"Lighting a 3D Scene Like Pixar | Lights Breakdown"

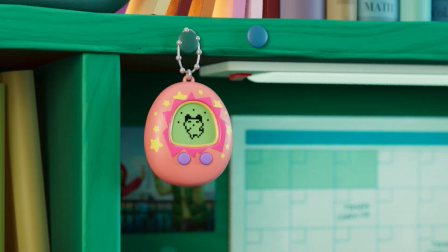(0:00)
Hey, welcome back to the channel, this is Leo in Color, and in this video we are diving deeper into the importance of lighting, whether you are setting up a full scene or refining a portfolio piece like this one.
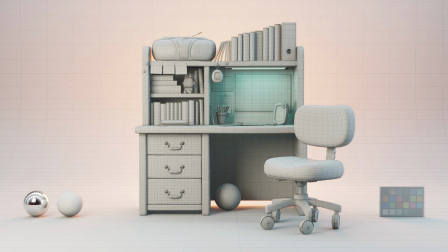(0:09)
This is a prop I recreated from Pixar turning red, and by breaking down how Pixar approaches lighting, we will use lights to direct attention to this piece and evoke the specific feeling.
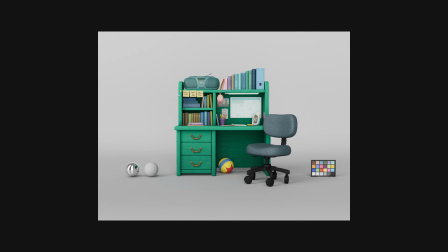(0:18)
Here we have two lighting setups.
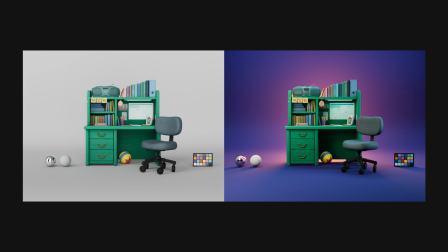(0:20)
The first one clearly shows the props, but they feel quite flat overall, and in the second example we have the final render, which uses six lights to create more depth and mood. Let's break down the different types of lights we can use.
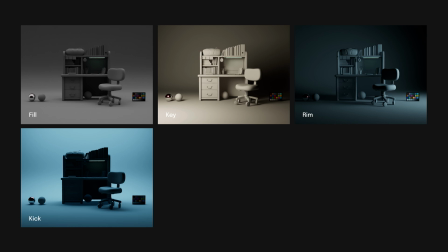(0:32)
We have the fill light, the key light, the rim, the kick, the set or backlight and the desk lamp or practical light.
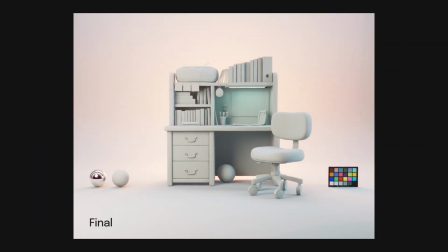(0:41)
If we combine all these together here we see how it looks on a clay render and the final pass with the shaders.
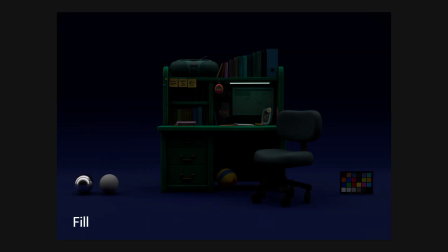(0:50)
Let's begin with the fill light. The fill light helps soften the contrast between highlights and shadows created by stronger lights. It fills in darker areas, creating a more balanced and natural look.
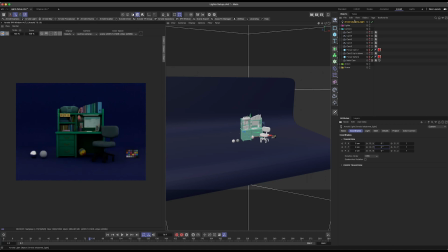(1:02)
Typically the fill light is less intense than the key light and is placed on the opposite side or at an angle to reduce harsh shadows. In this case I created a fill light with a dawn light and I added a very soft HDR image to use as a starting point and get an overall brightness in the scene.
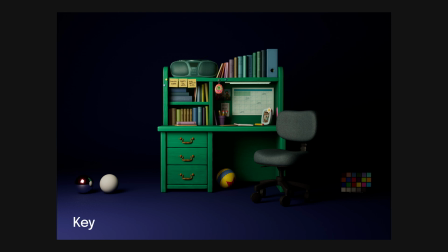(1:21)
Then we have the key light. The Keylight is the main and most powerful light source in a scene, shaping the subject and setting the overall tone. It creates the strongest highlights and the most defined shadows, giving depth and dimension to props or characters.
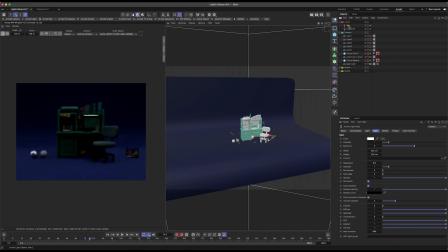(1:35)
Its placement determines how light and shadow interact, influencing the overall mood and visual impact of the scene. A well-placed Keylight enhances form and texture, while an unbalanced one can make the scene feel unnatural. In this scene I'm setting up the keylight at roughly 45 degrees to the left from the prop,
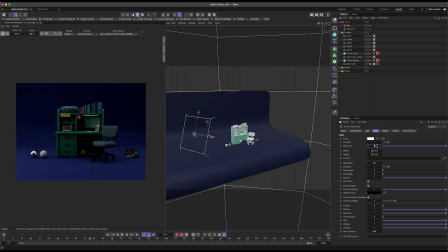(1:54)
increasing the exposure quite a bit to get a better idea of how the light will look. I'm adding some temperature to the light as well but all these values will eventually be adjusted later on once all the lights are in place.
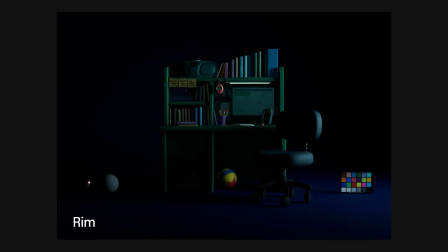(2:08)
The third one is the rim light. The rim light is placed slightly behind on the opposite side of the keylight. Its main role is to separate the subject from the background by adding a strong highlight around its edges, highlighting depth and definition.
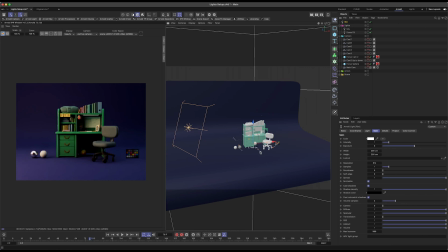(2:21)
In this case, I positioned it on the right side of the scene and adjusted its color temperature to a cooler tone, in contrast to the keylight, suggesting a nighttime setting where moonlight is streaming through the window.
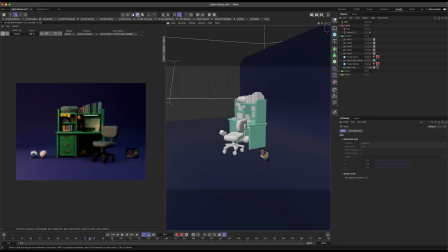(2:32)
To create a crisp, well-defined rimlight, I've increased its exposure and narrowed its spread, ensuring the highlight remains sharp and directional.
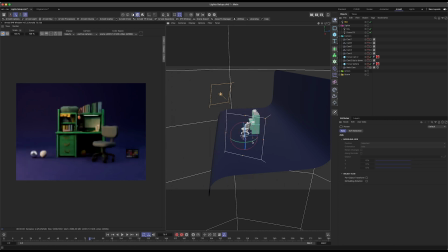(2:41)
Now that we have a solid lighting foundation in this scene, the next lights that we will be adding will be more focused on specific areas of the subject. But before we move forward, let's take a look at some examples from the movie Turning Red.
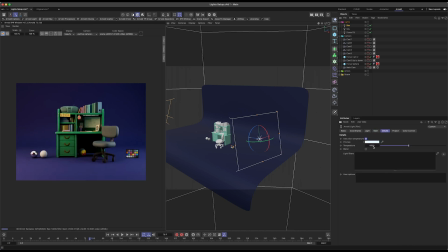(2:52)
We will quickly break down a few frames from the film and identify how these lights are used to shape the scene, create mood and direct attention.
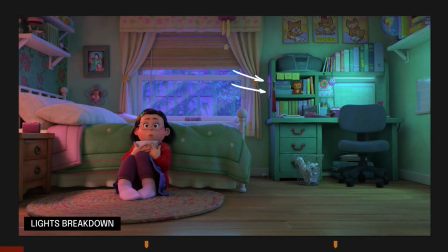(2:59)
In this first example of Mei Lin's room, we can see a cold rim light coming in from the window and bouncing into the desk. Then we have the practical light, which is the desk lamp, bouncing off the wall, over the desk and chair, and reaching for the wooden floor. I think this is not only done with one light source, but it creates the illusion of having one light illuminating the entire desk.
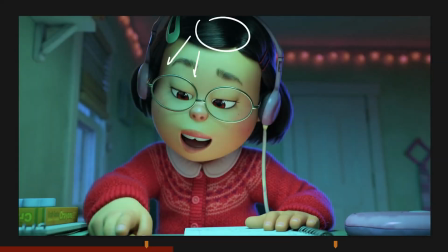(3:19)
In this second example, the desk lamp acts as a key light, shining from above and bouncing off her notebook to illuminate her chin in a subtle way. The scene also uses the windows on both sides to create a cool blue-purple rim that outlines her silhouette, making her stand out from the background.
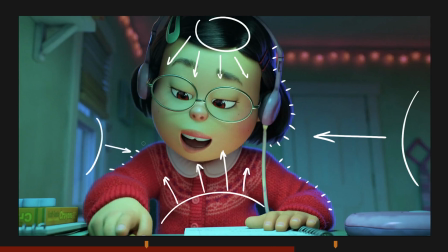(3:34)
There is a soft fill light filling in the room from bottom to top and in the background we can spot additional practical lights integrated as room decorations.
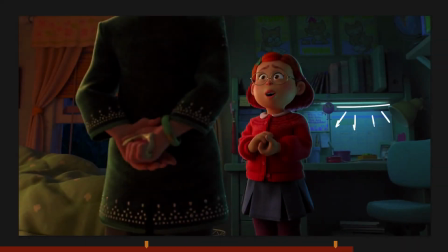(3:43)
In this third example which is a more dramatic moment of the movie the practical light of the desk this time is not as strong as in the first example but it takes a roll of a rim light instead and the entire shot relies more on the strength of the key light coming from the lamp that is out of frame on the left side. Coming back to the desk scene let's have a look at the kick light.
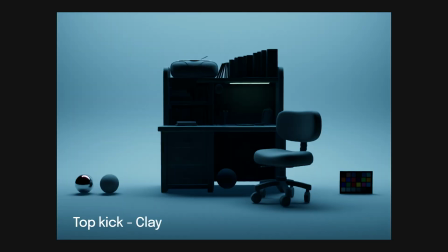(4:02)
This light works similarly to the rim light and it can be used to separate the subject from the background.